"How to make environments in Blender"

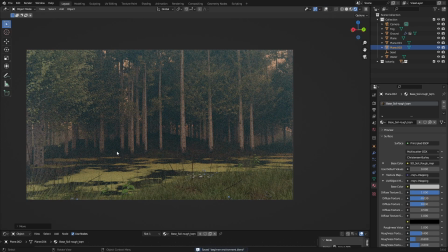(10:59)
and this adds the illusion that there's more behind the forest but there actually is not there's
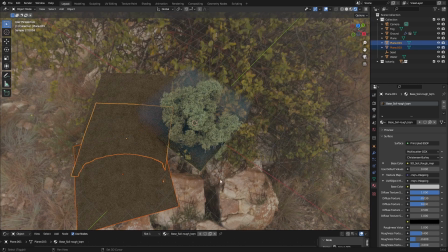(11:05)
nothing there it's just these planes we
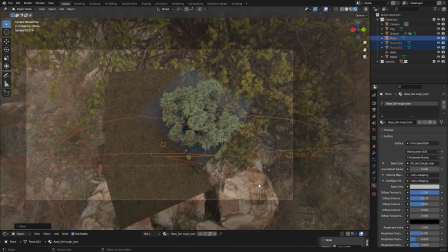(11:10)
can move them forward a little bit so it's really dark there so
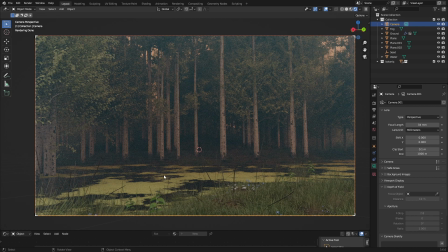(11:15)
what i'm trying to do with my camera angle is just showing a lot of the water and then having our shoreline at about the first third so if i just enable the composition guides
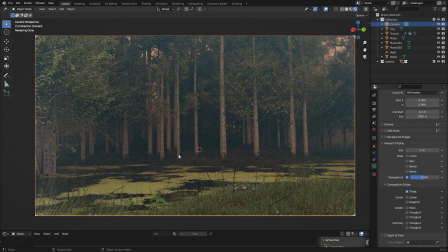(11:29)
you can see our third is right here it might be a little bit hard to see on youtube but it's right here and that adds some visual interest to that area and then our second third is
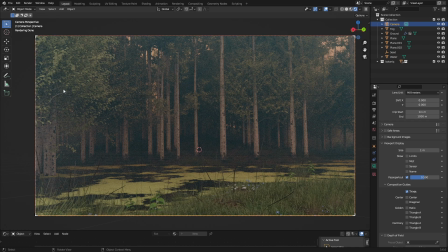(11:45)
right here and we don't really have to do anything with that so the next thing we want to do is just just add some visual interest to something so we can either do that by setting a tree on fire or just adding in one of my cars in the water or something else
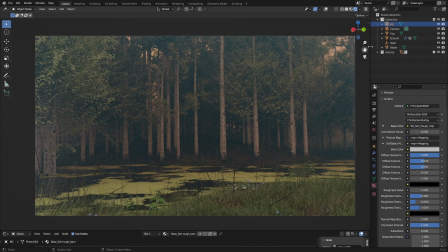(12:05)
it's really up to you this is the artistic process i talked about in my last video so this is all up to you i think for my scene i just want to add in maybe like a aircraft like
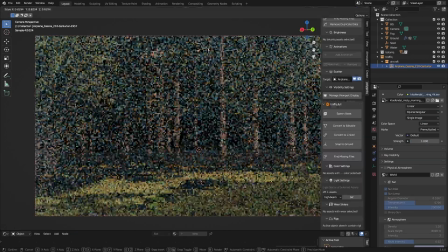(12:23)
this one yeah
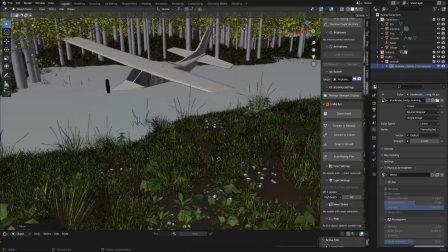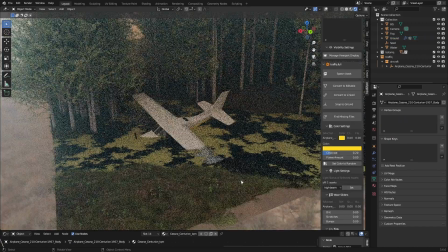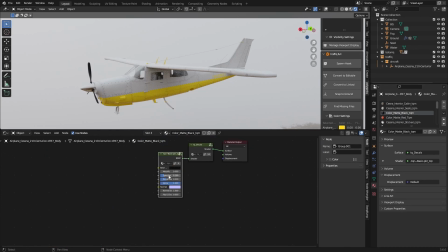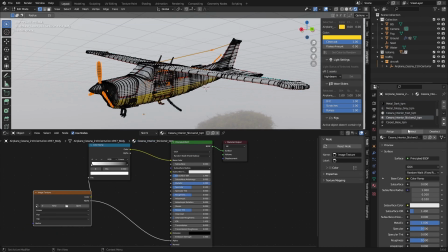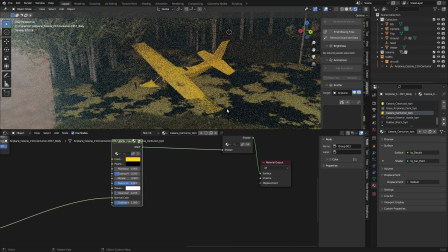(12:47)
so now the plane is yellow we can go back and
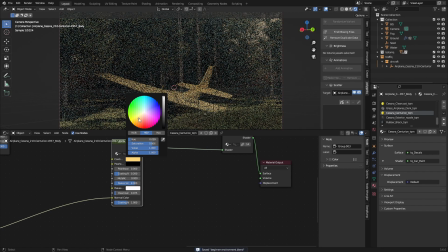(12:53)
just look at it we
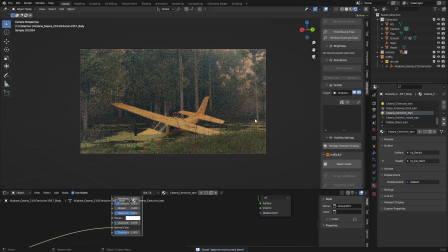(12:57)
just change the color slightly and the trees are gone here we could of course add in some fallen down trees
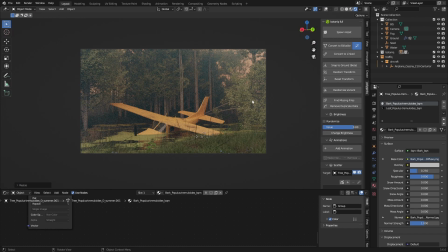(13:06)
yeah this blocks out the rest of the scene and add some visual interest
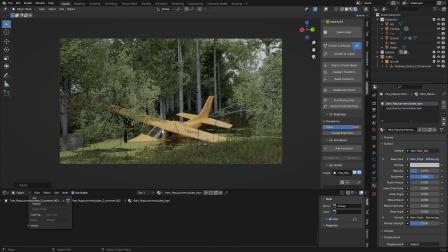(13:14)
so adding in the tree on the plane wing kind
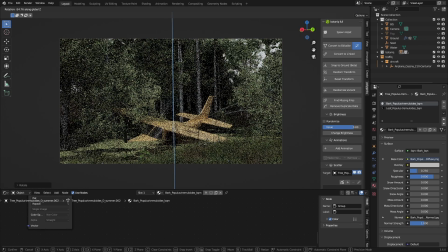(13:20)
of adds the idea that the plane crashed into the tree
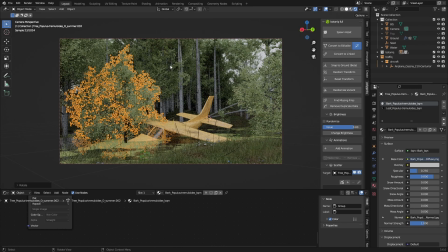(13:24)
and just took it down with it right now our problem is
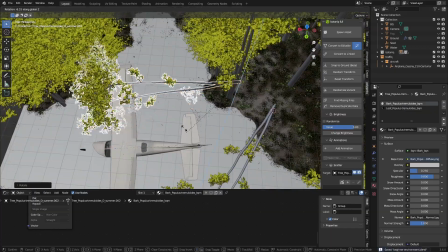(13:29)
just making everything look realistic deck and give
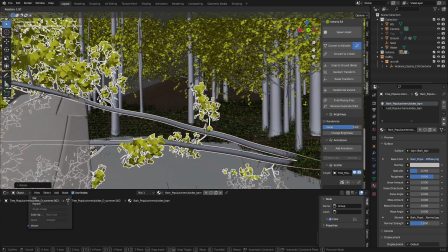(13:34)
everything a story by doing that so i want this tree to lay on there
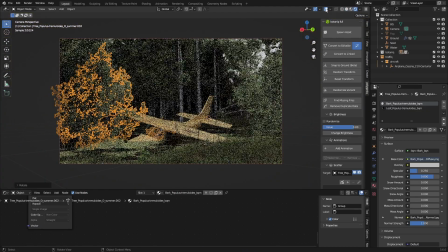(13:42)
not take too much away from the plane just add in some visual interest right there right now we're just looking at
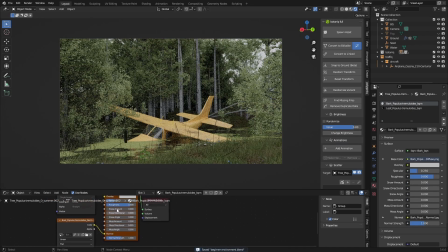(13:50)
this with a keen eye that's pretty much the only thing we're really doing like i changed the
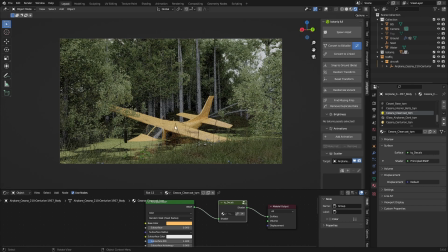(13:58)
color here but i did not change it here so we can just copy it over so the antennas right here have the same color
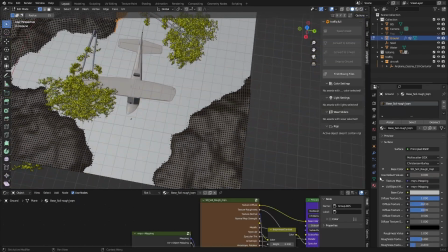(14:07)
I am missing some rocks so I'm just going to make a new vertex group right here and I want this to be in the shoreline so I'm just going to select this and something
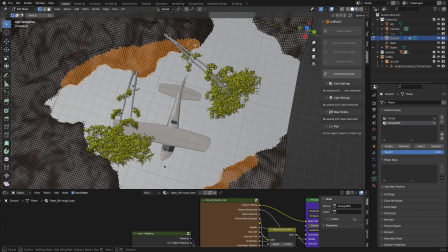(14:24)
here a little bit and then just assign it
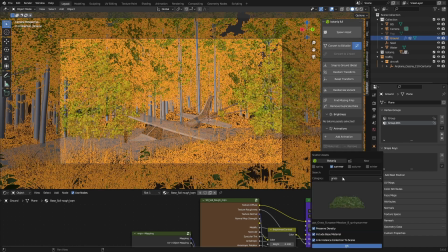(14:29)
add in some rocks here the water is still so that
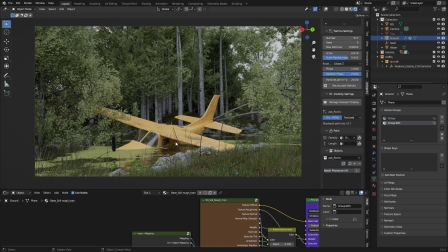(14:36)
means the plane has been here for a while i also added in some scratches to the plane